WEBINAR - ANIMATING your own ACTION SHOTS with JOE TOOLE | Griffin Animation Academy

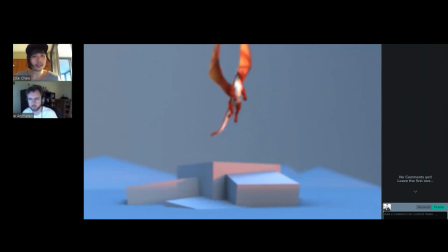(33:12)
Hours here, a couple of hours there. Like, yeah, it's kind of just whatever I was doing, but I think it took about a week, maybe a bit longer.
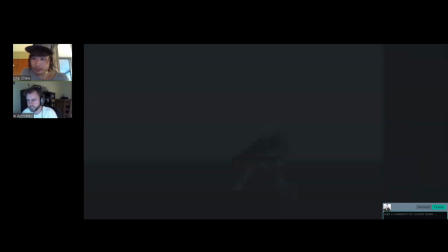(33:25)
Thanks. Francisco asks, do you use blend shapes when animating?
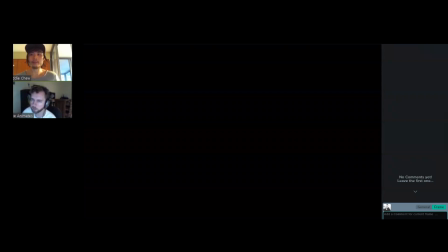(33:32)
Only in the rigs that have them. I've been thinking about getting better at like doing some smears and stuff like that with blend shapes. There's the example of that is this shot. Oh no, where is it?
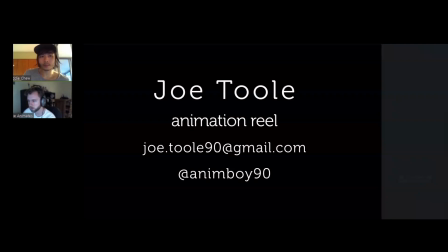(33:50)
Yeah. Oh, it's just my reel. Okay. Yeah, this shot in my reel.
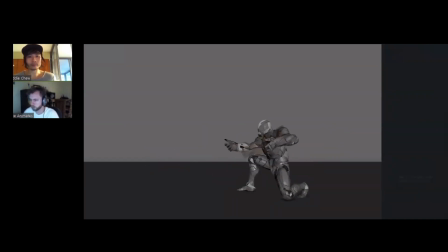(34:00)
So there's like a couple of shapes. I think mostly with the flames.
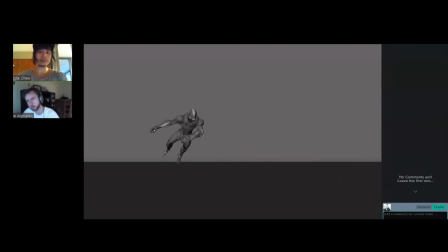(34:11)
I think originally I had shape like a mesh duplication thing going on in like a previous iteration of it when he does this roll, but I must have gotten rid of it. Yeah, I've gotten rid of it. But yeah, I don't use it too often. I would like to get more into it because I feel like it's something fun to play with.
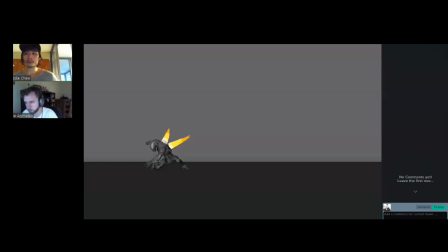(34:33)
Oh yeah, I was going to show some process for that bounty hunter shot, I think, if I've got it.
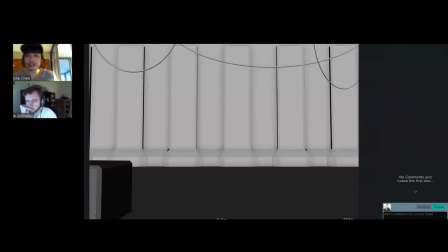(34:41)
Francisco asks, what about when he pops up those guns from his arms? Oh, that's just
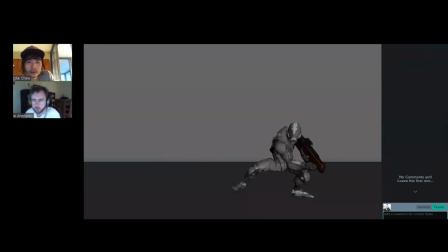(34:50)
everything with me is really lo-fi. You'll learn that I don't do anything really advanced with my animation. this is just a piece of mesh that I duplicated from the rig. So there was like an arm piece that I liked the shape of. I just duplicated it and parented it to the hand control, and then I just rotated it up.
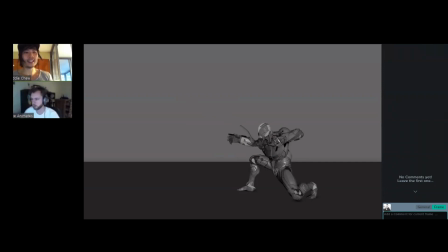(35:07)
Oh, perfect. Yeah, that's what I tell Yeah. the other guys to do. Just, make something that works and functions and moves correctly, and just, it's gonna just make it move cool. That's what we do. Yeah.
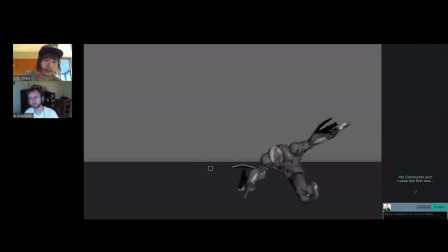(35:23)
As long as it doesn't stand out, like it has to kind of like feel right. And that's the thing as well, is it's like these things are on screen for like 10 frames or 12 frames or something. You barely see them, so you don't get enough time to like process that this is just like empty blackness in here.
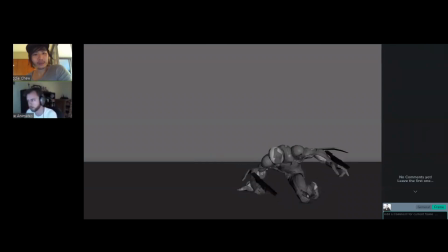(35:42)
Or that you see it like disappear. It doesn't actually like, there's no hole in the arm when the thing lifts up, like all that sort of stuff. Actually, if you watch Transformers, they do the same thing. Do they? Yeah. I spoke to cool. animators on the show as well,
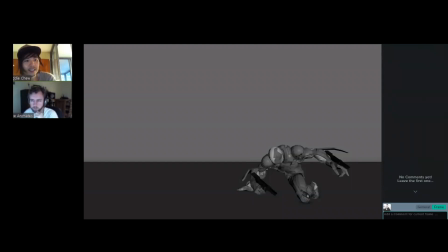(36:01)
and they all just scale, transform, rotate, whatever works. There's no one way of transforming. They just move pieces. Yeah. Just make it look good, man. Exactly. Fiddle with it until it looks good. It's the same thing with these guns. Like there's nothing special.
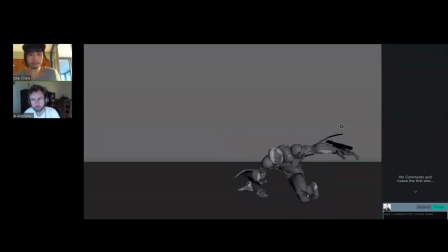(36:18)
There's no like, this is a separate rig, this gun rig that I made. It's just a free gun model from the internet, like a Turbo Squid, whatever. And I just like rigged this, like whatever it's called, the back part of the gun to be able to move so that it hits these kind of like sci-fi shapes.
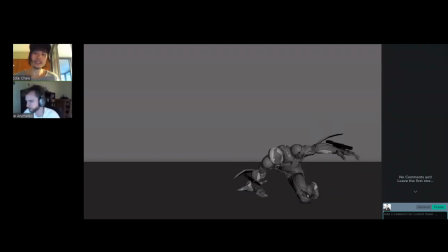(36:37)
Mm-hmm. I don't know. Like I thought it was cool when it was happening, and then like when it comes forward, that sort of slides down. Same thing when it fires. Like the top part of the gun flies way too far back. But you get these shapes, right?
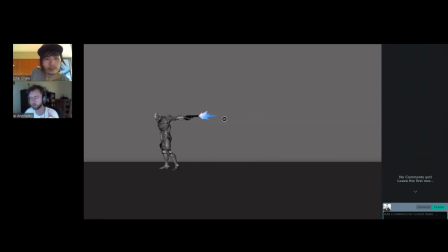(37:00)
Same thing with the muzzle flashes. Like I just took like a poly primitive, like a cube or a triangle or something, and then just like made this shape,
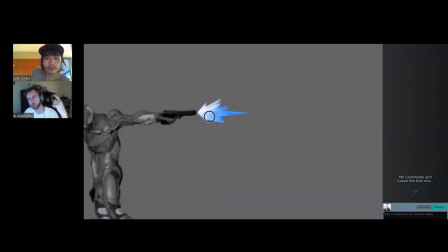(37:10)
and then put a ramp shader on it and put like 4 bones in through the middle of it, so that I could, twist it and move it and shape it.